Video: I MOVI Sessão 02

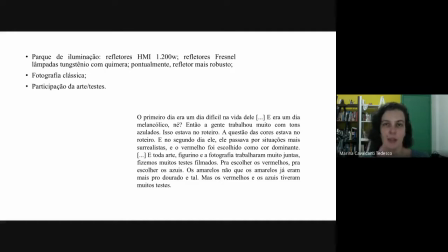(44:52)
E isso vai ao encontro da própria atividade profissional do protagonista, do tipo de música ao qual ele se dedica, e da orquestra que a gente vê tocando em muitos planos longos,
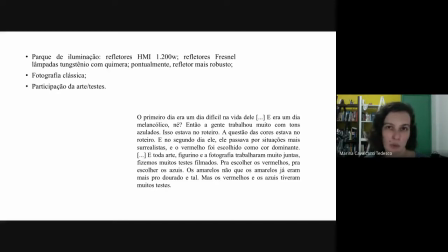(45:10)
tanto planos da orquestra quanto seus músicos, como todo planos dos músicos interpretando, e também muitos detalhes belíssimos dos instrumentos. Mas a gente também pode pensar a fotografia clássica
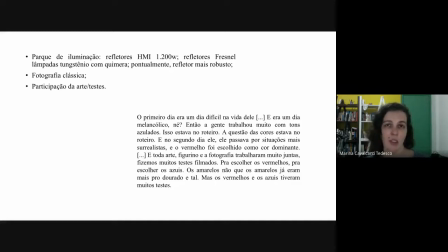(45:29)
no sentido que o Fabrice Clairvaux d'Allonne utiliza, de ser uma fotografia que está suportada, digamos assim, pelo tripé da dramatização, da hierarquização, da visibilidade.
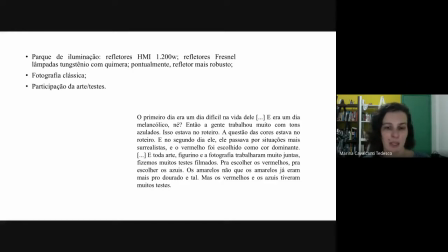(45:45)
Aqui eu atendo, por conta do tempo, a falar principalmente da dramatização, no sentido de que há uma visualidade que anda junto e impulsiona e reforça o que está acontecendo na narrativa quando se associa
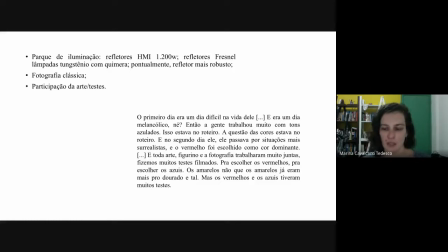(46:01)
acontecimentos e sentimentos a determinadas coisas.
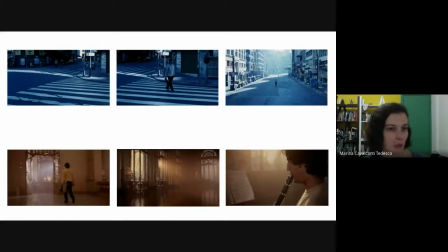(46:05)
Então, eu vou falar muito rapidamente de duas sequências que são bem importantes no filme. Peguei alguns frames para mostrar para vocês, porque visualizando fica mais fácil de compreender essa importância da fotografia no filme.
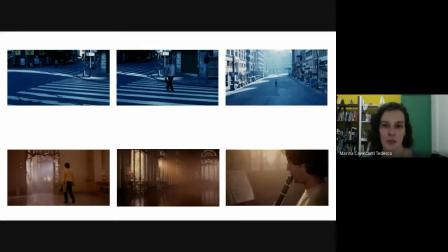(46:25)
Então, essa sequência azul, ela não pertence ao dia azul, propriamente dito, mas é um momento que vai ser uma virada no personagem, de passar por uma série de situações muito difíceis para depois entrar
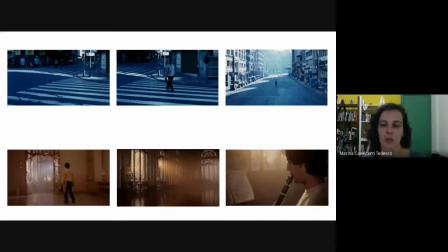(46:46)
na fase amarelo-dourado, que é quando as coisas começam a dar certo para ele. É um plano, plano de sequência grande, consumiu um chassi inteiro para rodar ele, complexo, no centro de São Paulo, tinha que fechar uma área muito movimentada da cidade,
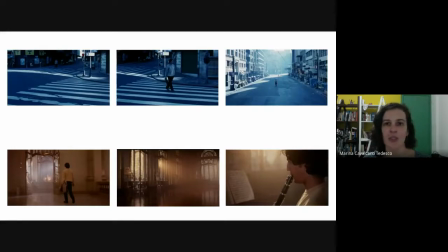(47:05)
tinha grua, tinha que ser num horário específico, porque o sol tinha que fazer esse desenho que vocês estão vendo aqui, e a Catinha optou por filmar com o mesmo negativo que ela estava usando, que é tungstênio,
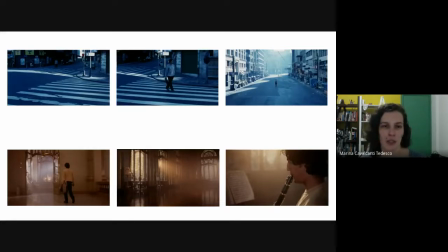(47:24)
sendo daylight, para já trazer o efeito que ela acentuaria na pós. E aqui na sequência de baixo, é a primeira vez que ele toca e vai ser ouvido, e aí a gente já vê que é uma iluminação muito diferente, mesmo que as duas sequências sejam temporalmente próximas.
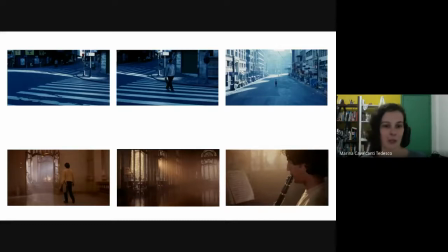(47:44)
Aqui ele está caminhando no Teatro Municipal, e aqui ele entrou no teatro, na de cima ele está caminhando no teatro, no Teatro Municipal, na de baixo ele já entrou
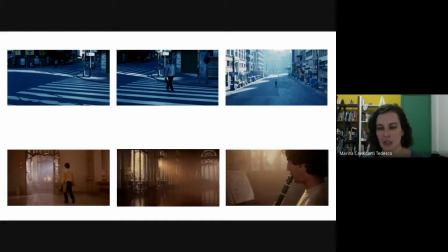(47:55)
no teatro Municipal, e aí a gente vê esse contraluz, né, que é bastante forte, que está ali do lado de fora, que faz esse raio dourado que banha esse personagem, junto com os de preenchimento e fumaça para destacar essa iluminação.
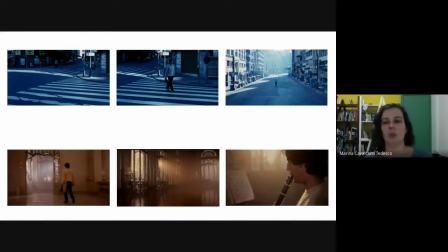(48:12)
Então, como eu tenho pouquinhos minutos, eu vou passar
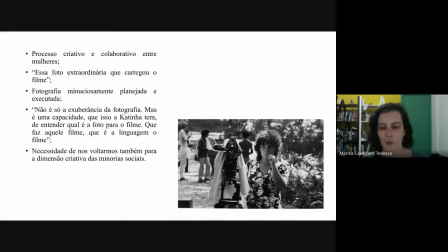(48:18)
para a parte final do meu trabalho, para minhas considerações finais. Então, esse filme é um filme, né, histórico por várias razões, né? Ele é esse processo criativo e colaborativo entre mulheres, que quando
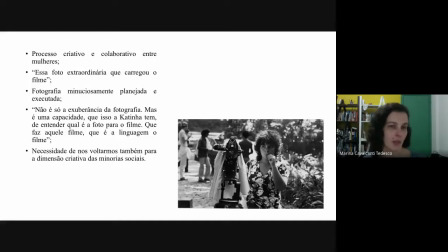(48:35)
ocorre no cinema brasileiro não era comum da gente encontrar, em especial no longa-metragem de ficção que consegue ser lançado comercialmente. É uma fotografia extraordinária que carregou o filme, né?
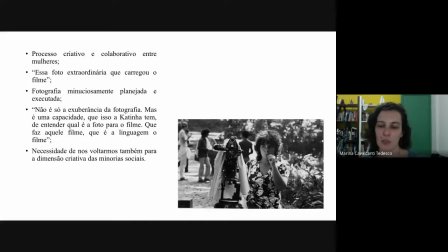(48:49)
Essa não está entre aspas porque é um trecho da conversa que eu tive com a Alina Chani, com o qual eu concordo totalmente.